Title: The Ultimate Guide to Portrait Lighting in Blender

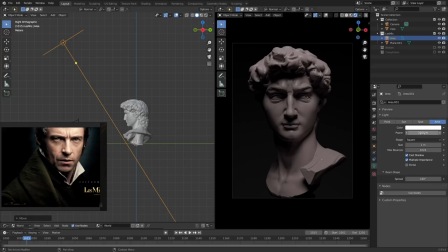245s
Get the position right and get the value right, and you can do lighting incredibly fast and easy.
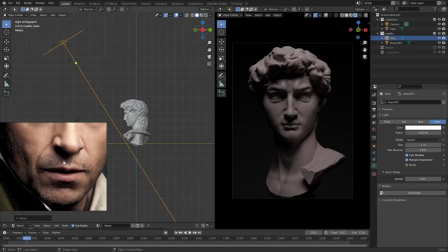252s
Now, what I'm looking at here is that there's a bit of, the shadow is a little bit off to the side, and this is just purely straight down now.
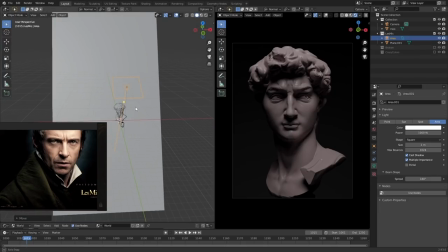260s
So what we'll do is we'll just move this a little bit to the side. So just G, and then just move it a little over here. And then if you saw our previous video on lighting, which we released pretty recently, which just covers the basics,
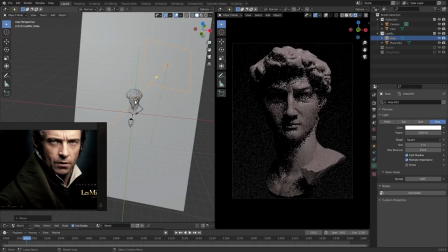273s
you'll know that if you hit Shift and T, this is going to target whatever you're hovering. So this now means that we can just hit Shift T, and we can just make this go everywhere we want to. And now you can see that this follows a little bit more.
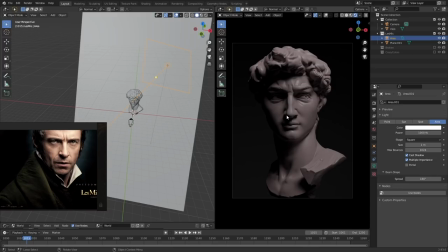286s
And again, don't be too constrained by the limitations. If you want this to be way more to the side, do that. We're also going to make it a little bit brighter. So I'm going to make it in 2x just to make this twice as bright.
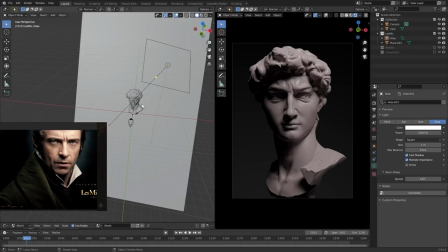304s
And then we are going to be adding a little bit of point light on the back here as well.
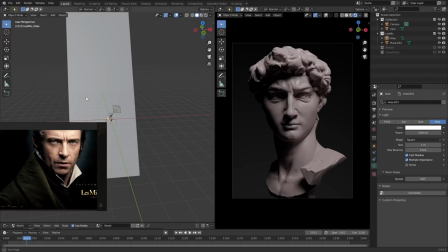309s
We want to separate this out a little bit from the background. So let's add a light and then point light. That was a spotlight, but that's easy to fix. We can just click here and change this into a point light.
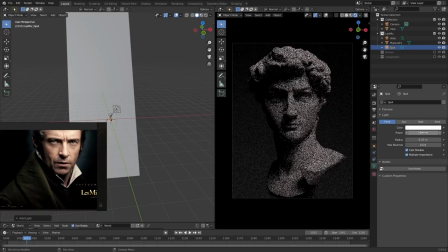323s
And then we'll make this much, much, much brighter. So let's add 2 zeros to this. And nothing will happen because it's technically inside the model.
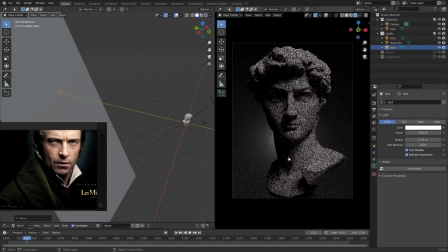331s
Then we'll move this on the back here so it hits only the background. And then we can just hit the G key and we can move this in the viewport. And that's just using the screen space for that. So that means that we can very easily move this around. You can see it moves in 3D space, of course, here as well. But it means it's very easy to actually arc direct our viewport.
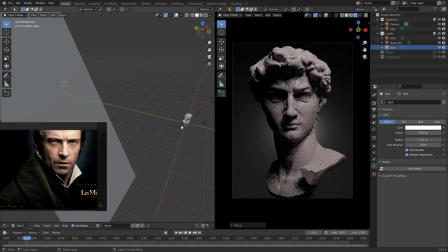352s
So I just want to put this in the back here. And there we go. We're in a pretty good spot when it comes to this right now. We can just make this half, so divided by 2. And then we can start adding some light color to it. For this light here, I want this to be white.
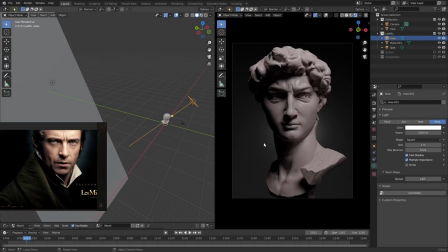370s
I don't want this to really change the color of the model at all. But I want this light here to have a little bit of a color to it. So select color, and then we just add a little bit here. I just want this to be a little bit blue, like so, just to separate out a little bit, like so. So you can see how easy lighting can be.
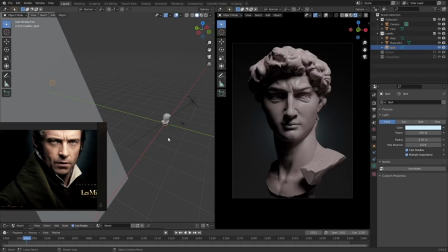390s
And that brings us to one of the other fundamental skills I want to go through, and that is keep your lighting simple. There is no reason to use 3 lights if you don't need 3 lights. Something like a 3-point light setup, which a lot of people talk about, including ourselves, that is a fantastic tool, but it's only a tool.
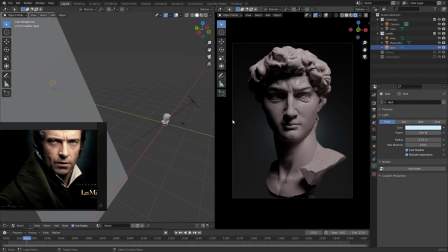408s
If you need 1 light, use 1 light. I've often found it to be much more powerful if you use fewer lights. It makes it easier to control where you want people to see. So keep that in mind. Use as few lights as possible. So that was it for this first light setup.
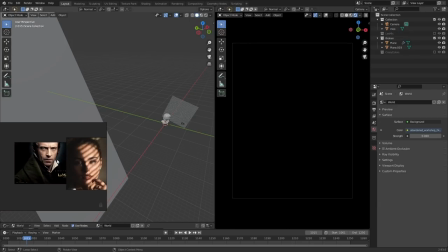425s
Very nice and easy. Next up, we will have a look at this one. This one looks more complicated than it is. In reality, this is quite simple. It's very similar to this in the sense that we can really have only a few lights, like one primary source of lights here, and then we'll break it up.
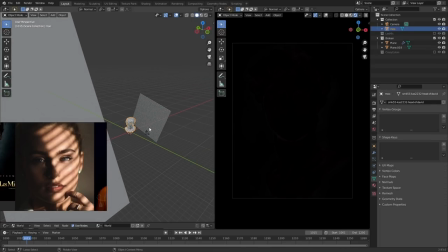444s
This is where we have to think about this as a theater stage. It's really easy to consider
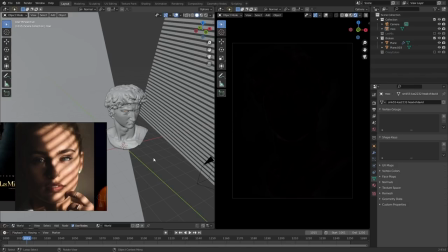452s
the CG space to be some kind of weird magical space where we have access to all sorts of freedom. But in reality, I find it to be much easier to be constrained by the physical restrictions. So in this case, you can see here, I built a little bit of like a, almost like a wooden curtain.
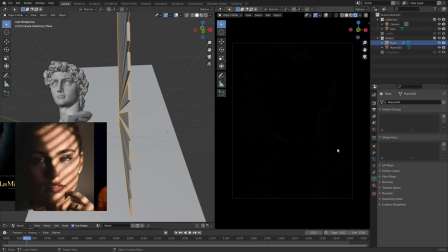471s
And this is very easy to do. This is simply a plane which has a solidify modifier and an array modifier on it.
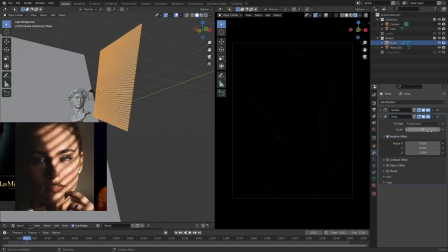479s
So this means that we can just add more or less of this, and we can make each part thinner or thicker.
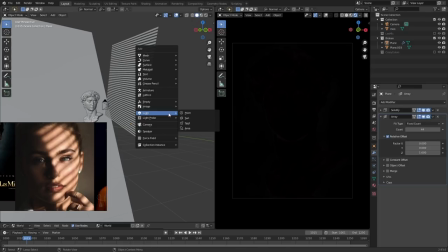487s
So what we'll do is we'll actually use a spotlight for this.